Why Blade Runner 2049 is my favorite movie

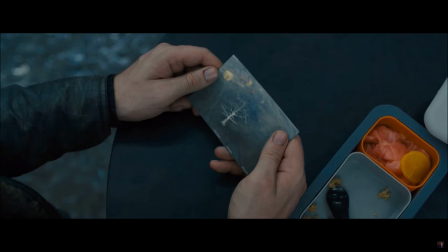(19:23)
All the songs, even the ones that are more energetic or ones that use in action scenes,
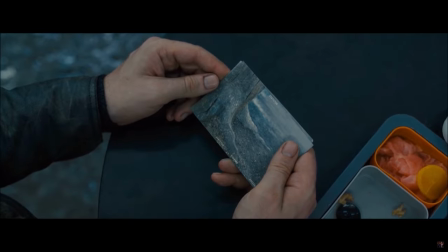(19:28)
are great it's some of the it's some of the best music
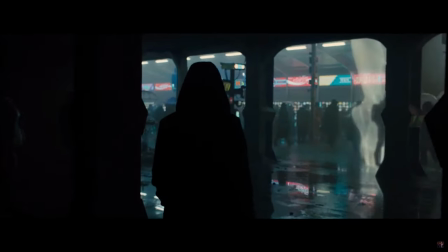(19:33)
work i've ever heard it's used i can't criticize anything music wise
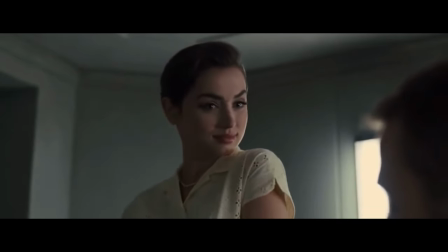(19:38)
with this movie nothing's annoying everything works seriously go listen to the soundtrack you
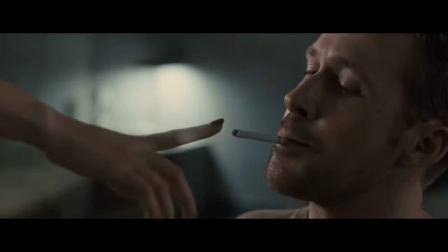(19:44)
will not be disappointed mesa tears in the rain all those are just
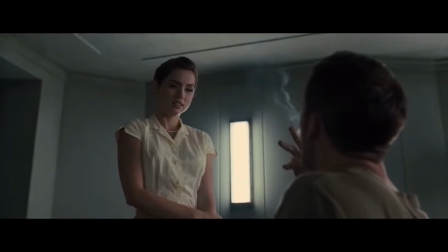(19:48)
phenomenal they use the music very well to set up tones for upcoming
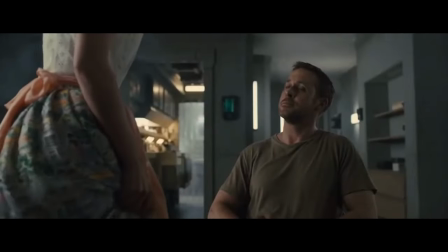(19:53)
scenes joy's track which is the name of it on the soundtrack is light-hearted
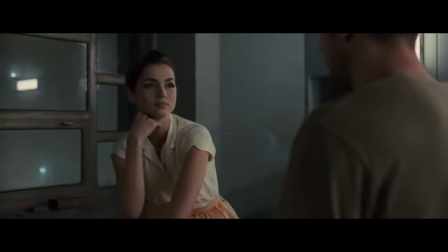(19:58)
because that's what her character is and her scenes are very light-hearted so
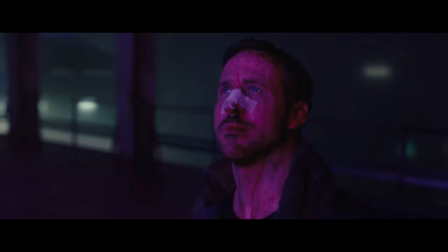(20:03)
he's talking about love she always calls him Joe you're the chosen one I knew you were special the track seawall is very brash
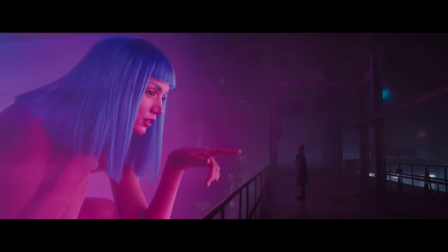(20:10)
and louder and normal because that's where the big fight happens in tears in the rain at the end ties it back to the first movie so well and it's impressive
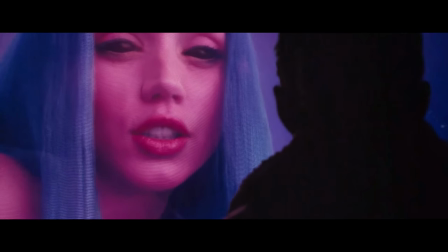(20:16)
that one song can relay the same themes from a seen over 30 years ago it's truly special like i said earlier when that
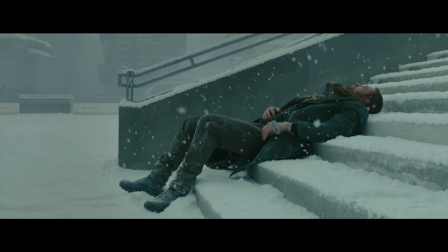(20:24)
plays when k is dying you realize that him and roy are very similar and they did everything to show that they are human or to feel human roy and k
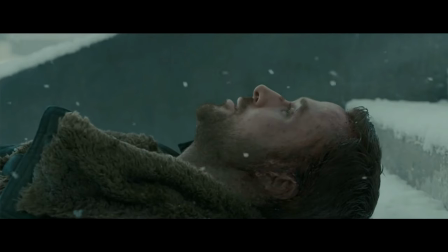(20:33)
are very similar in ways that i've been recently noticing that really looked into the connections they're both not special they both helped deckard in ways that he could never thank him enough for and roy even though he saved deckard like they both preserved his life they both went and saved him they wanted
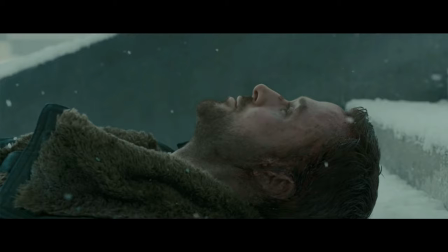(20:53)
him to live to for whatever reasons right i mean obviously k wanted him to live to see his daughter like that was his mission
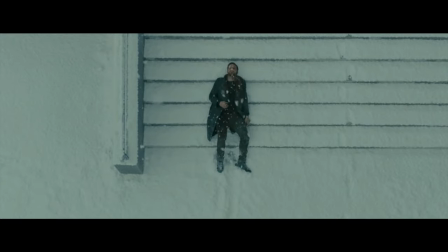(21:00)
movie is a true sequel has a story to tell and that needs to be told it's not something that's being made just because kind of like what toy story
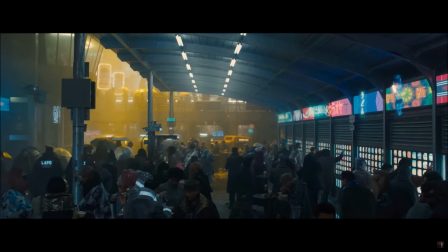(21:07)
4 was or i i don't know um kind of the jurassic world and all these big
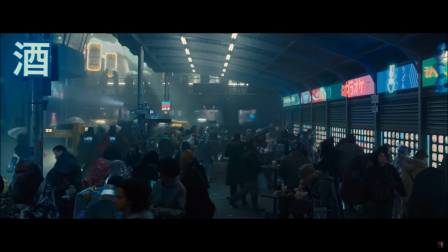(21:12)
blockbusters they're just being made to make money they're not being made for a reason finally I want to talk about the final scene.
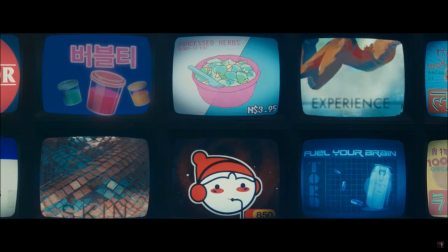(21:18)
Kay takes Deckard to his daughter who's Dr. Anna. Deckard walks inside. Kay stays outside and sits on the steps.
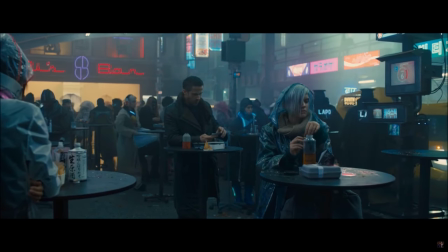(21:24)
The scene is very bright. It's very happy in a sense.
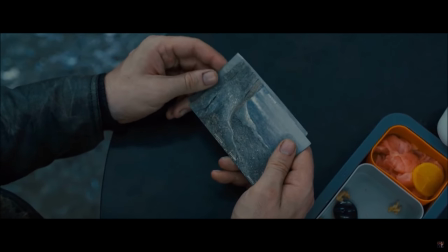(21:27)
I mean he's dying but it's snowing and then all of a sudden one of the best songs in a sci-fi movie, Tears in the Rain, starts playing.
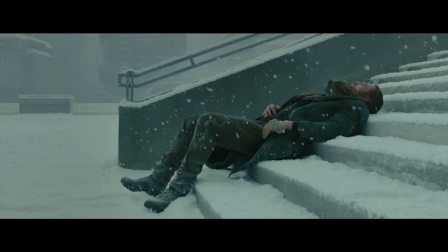(21:35)
Kay at this moment becomes human just like Roy. They both preserved and saved life. They both did something for Deckard. They're continuing the replicants evolution into all of them being
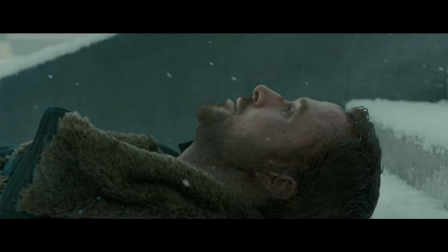(21:47)
humans right they they just prove that replicants can have a kid creating life and so k's purpose at the end he does become special because without him that would not have happened k lays on the steps and dies it's one of the most
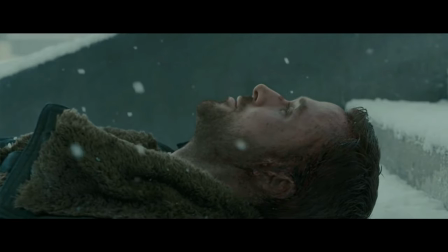(22:04)
emotional scenes i've seen in a long time i